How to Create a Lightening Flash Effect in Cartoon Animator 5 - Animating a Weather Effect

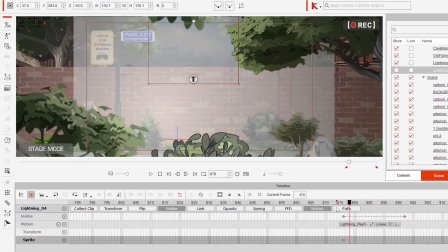[4:08]
And you can just place that anywhere in your scene as well.
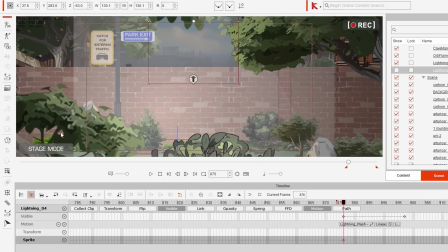[4:12]
You can see I placed it so that it lit up the wall but didn't light up these trees right in front here. That's, as I said, that's part of the weather pack prop.
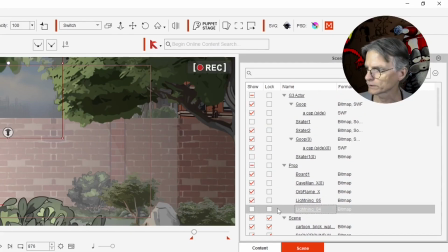[4:23]
And then the other things added into that, turn those two off, is just the skaters themselves.
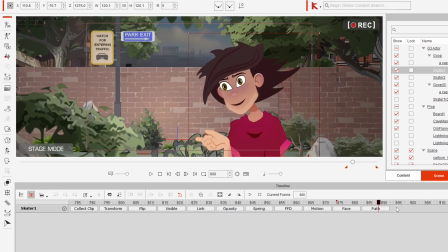[4:30]
So we've got skater 1, the original animation. Nothing happens with that, it's just as is. You just want to make sure that that is completely animated before you do the next phase,
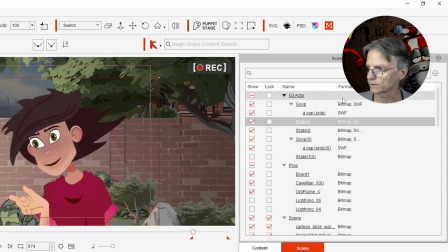[4:43]
which is to add the duplicate of the skater. So we go here, this is Skater 1's duplicate, and obviously you can't see that at the moment.
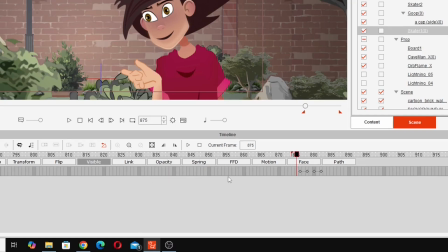[4:55]
The visibility is turned off. You You can see here in the visible track, we've got these spots where I turn it on.
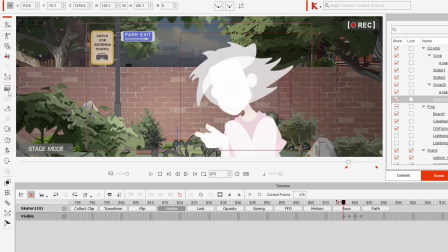[5:03]
And all I've done to Skater 2 is messed around with render
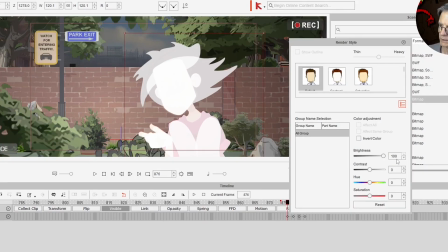[5:08]
styles and turned up the brightness at 100% on that character.
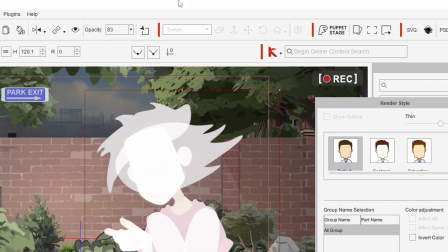[5:13]
And you'll see we get this sort of issue here because I've also adjusted the opacity. It's got 100% brightness and the opacity I've turned down to 83.
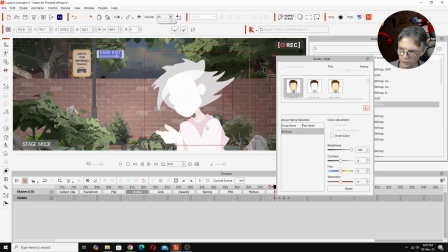[5:22]
Which creates this kind of problem that usually in Cartoon Animator you don't want this to happen. This is happening because we've got everything is opaque, but combination of things layered on top of each other creates this outline.
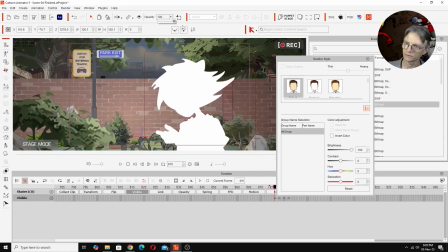[5:36]
I could have left it like that, but I thought having 100% of that white didn't look as interesting as turning the opacity down,
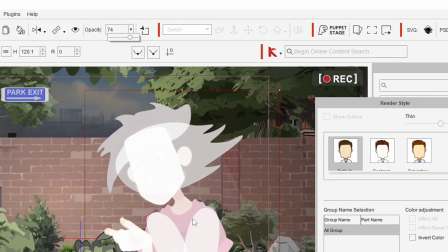[5:45]
and you're getting this sort of these layers here, giving it what reads as a kind of shadow effect. It happens so quickly that you don't notice that it's not really a proper shadow, and then that just appears and disappears in time with the lightning.
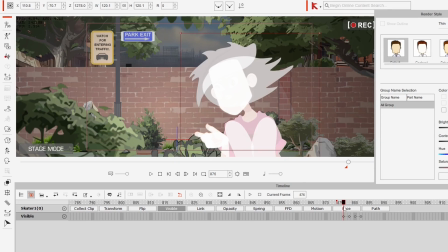[6:03]
You can see it goes partly opaque there, and then it goes full white. Second flash, partly opaque, and then full white.
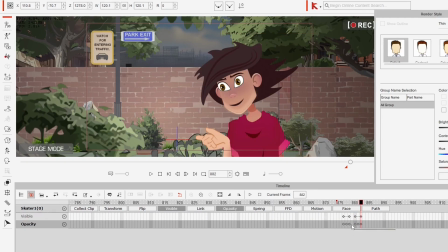[6:16]
So we've got those keyframes on the opacity track just there.
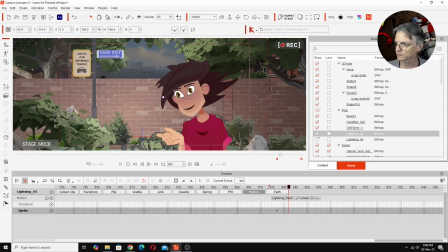[6:20]
And if we put everything together, turn the lightning back on, see
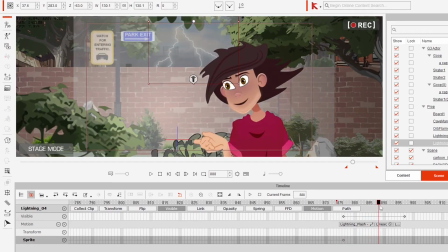[6:30]
everything matches up to the lightning flash animation. And that's how we created that.
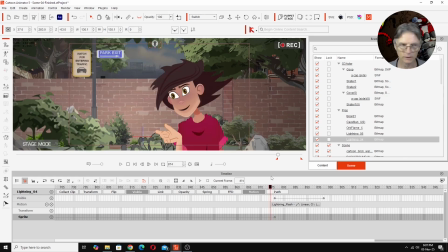[6:39]
I created the lightning effect in Cartoon Animator. I'll play it through again.
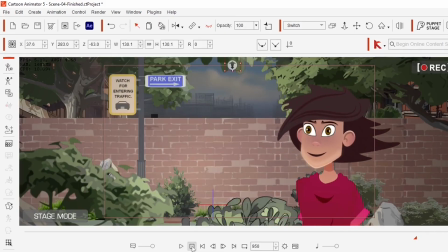[6:48]
There you go.
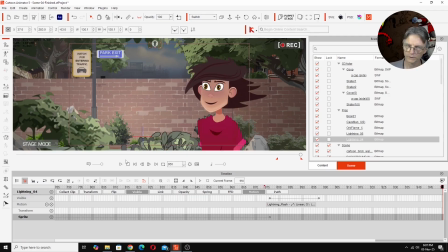[6:52]
It's very quick, but it's very effective, and if you see it in the final animation, having the sound of thunder really makes that effect work. So I hope you found this tutorial useful. As you can see, creating a lightning effect is actually not that complex at all. Just a few little additions here and there and a bit of keyframing, and finished off with some sound, and it actually looks pretty effective. So just wanted to show you how I did that. Again, I hope you found it useful, and I'll see you in the next tutorial. Bye for
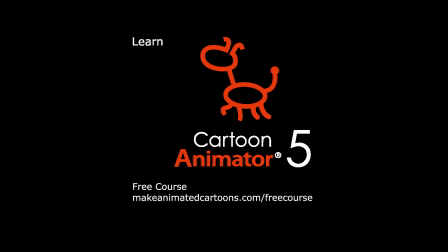[7:31]
now.